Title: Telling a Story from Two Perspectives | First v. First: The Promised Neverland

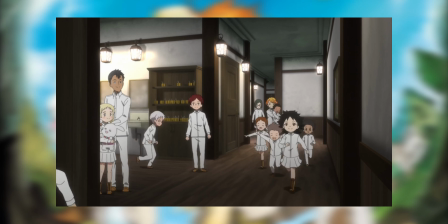(4:13)
Instead of focusing on the problems, it focuses on those taking the test. It gives the feeling of being in a different dimension from the previous Happy Breakfast scene.
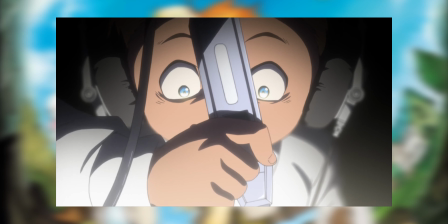(4:22)
Many of the camera angles it uses are impressive, and the lighting is harsh to further push this atmosphere.
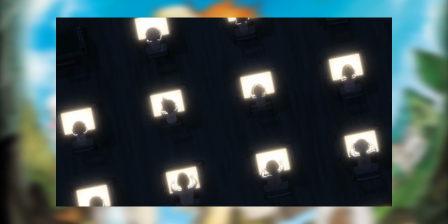(4:28)
This is mostly shown by the camera hanging from the ceiling and each orphan being isolated by the light from their screens.
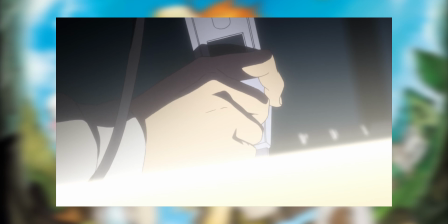(4:35)
The camera only cuts from this to show quick shots of the problems they're being given or close-ups of the harsh lighting from the computers,
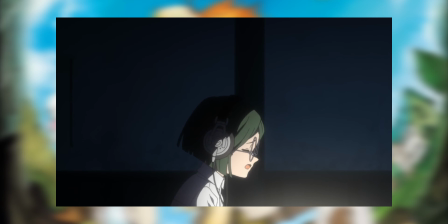(4:43)
casting frightening shadows on the children's faces. Both versions of this scene create oppressive atmospheres completely different from anything the series has shown yet, and it also foreshadows what's going to happen by the end of the chapter. This claustrophobic scene is heavily contrasted by what follows, but it still holds a thematic thread.
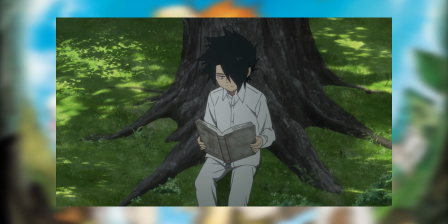(5:02)
The game of tag all the children play outside shows that they have plenty of room to roam about in the grounds around the main building of Gracefield House. Again, the perspectives from which the story is being told changes how much time is spent on the run from Norman in this game of tag.
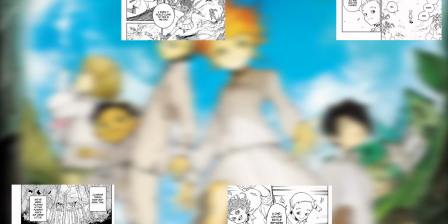(5:17)
There are really only four pages of the actual chase in the manga, and it's only one game of tag. time flies when you're having fun, and this is Emma's natural element.
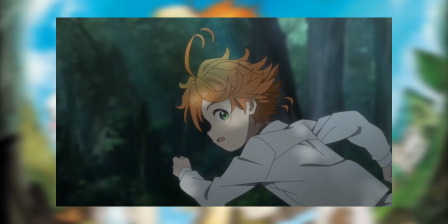(5:26)
She's not meant to be cooped up inside taking tests all day. Instead, she'd rather be out and about, playing in the great outdoors. But this is also where we're shown that they're not really free. They're surrounded by a fence.
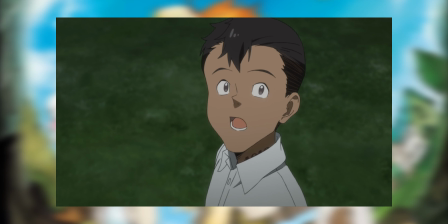(5:38)
It's a small fence, but it's a fence nonetheless, meant to keep them in and protect them from danger. This sentiment is awfully close to the reasoning shepherds have for keeping their flock together. When one sheep strays too far, they'll get bit by the wolf.
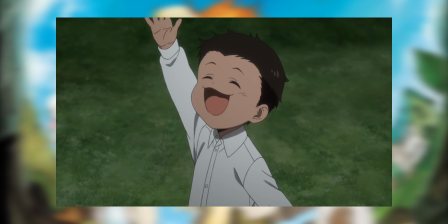(5:52)
And this rule of staying within the fence is one they blindly follow, because of the trust they have in mom.
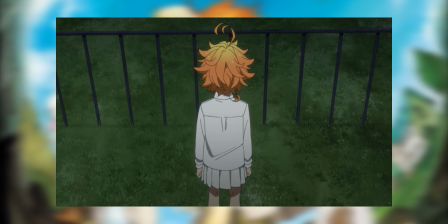(5:58)
In the anime, they come across the gate during their second game and Rei expresses his opinions about the gate.
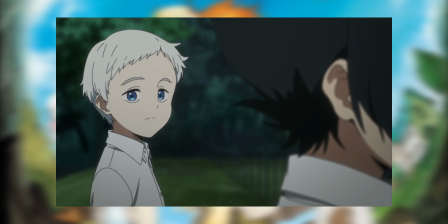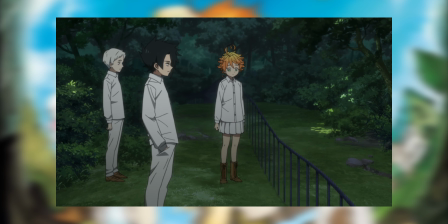The major changes from the two versions come from character interactions.
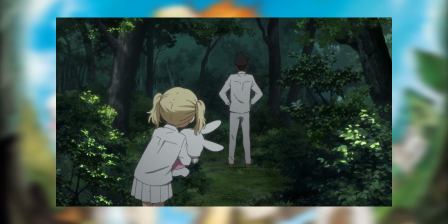(6:19)
The anime shows more of the relationships that the characters have with each other, such as Don overconfidently helping Connie run from Norman.
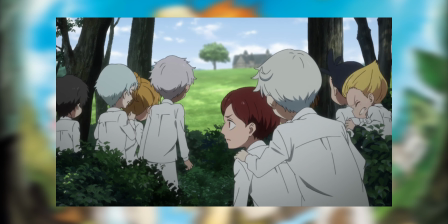(6:27)
It also showcases some of the strategies, or lack thereof, some of the children and implement in order to get away from Norman. The one scene in the manga that shows people getting tagged is very basic and could have been told by someone whether they saw it or not. Emma leaving out how she got tagged says a lot about her character. It shows that she has a lot of pride in her physical abilities and that she doesn't want to show weakness. However, neither version is without its flaws. And oddly enough, both of my issues revolve around Little Bunny.
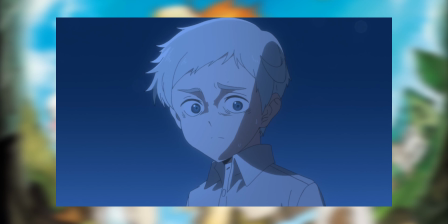(6:55)
My main issue with the anime adaptation is one scene, scene, but that scene is vital to everything that happens after in the entire narrative of The Promised Neverland.
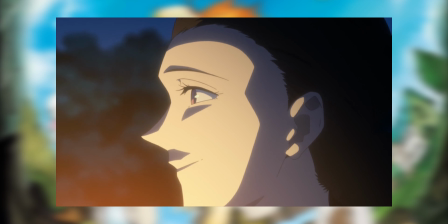(7:04)
Before Connie is taken to the gate to be sent to her new family, she's saying goodbye to everyone at the door.
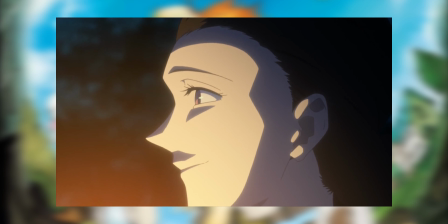(7:10)
She's standing with mom at the door in her clothes ready to leave and says,
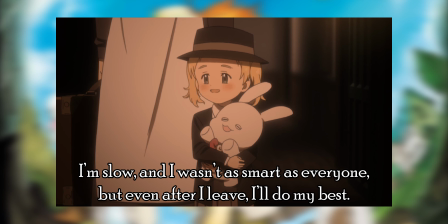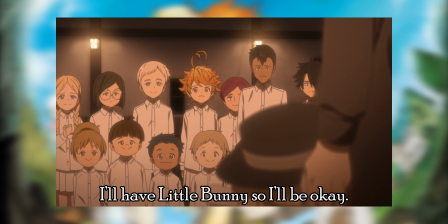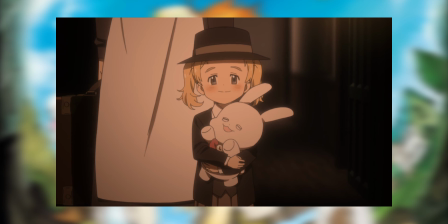(7:25)
Only to then break down in tears,
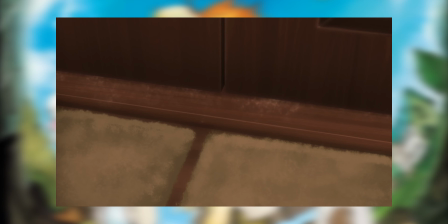(7:27)
saying she doesn't want to go anymore before the camera cuts to a shot of the door closing and the rest of the children standing in the empty entryway.
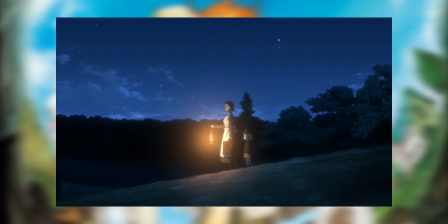(7:36)
The next time we see Connie, she's missing Little Bunny because she left him on a table in the dining room. If the anime hadn't been so insistent on not leaving anything out prior to this, we could have inferred that Connie had just set Little Bunny down to give everyone one last hug before she went to go meet her new family.
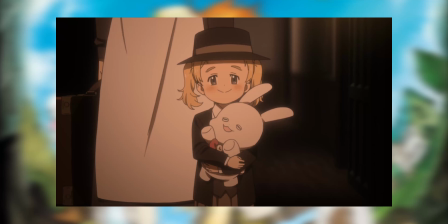(7:53)
However, even if the show had used similar exclusions prior, the framing of the scene still doesn't allot for Connie leaving Little Bunny behind.
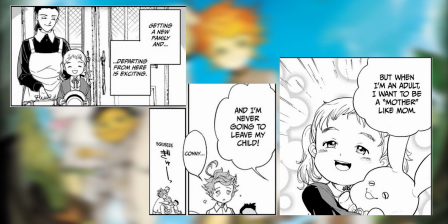(8:01)
The manga showing that she doesn't have Little Bunny when she's at the door and having a couple panels show that they were all hugging each other makes it more believable that she would have left it behind. On the opposite side of this segment of the chapter, when Mom is shown to know that Little Bunny is there, it is simply handed to her by one of the demon monster things. It's done fairly unceremoniously too.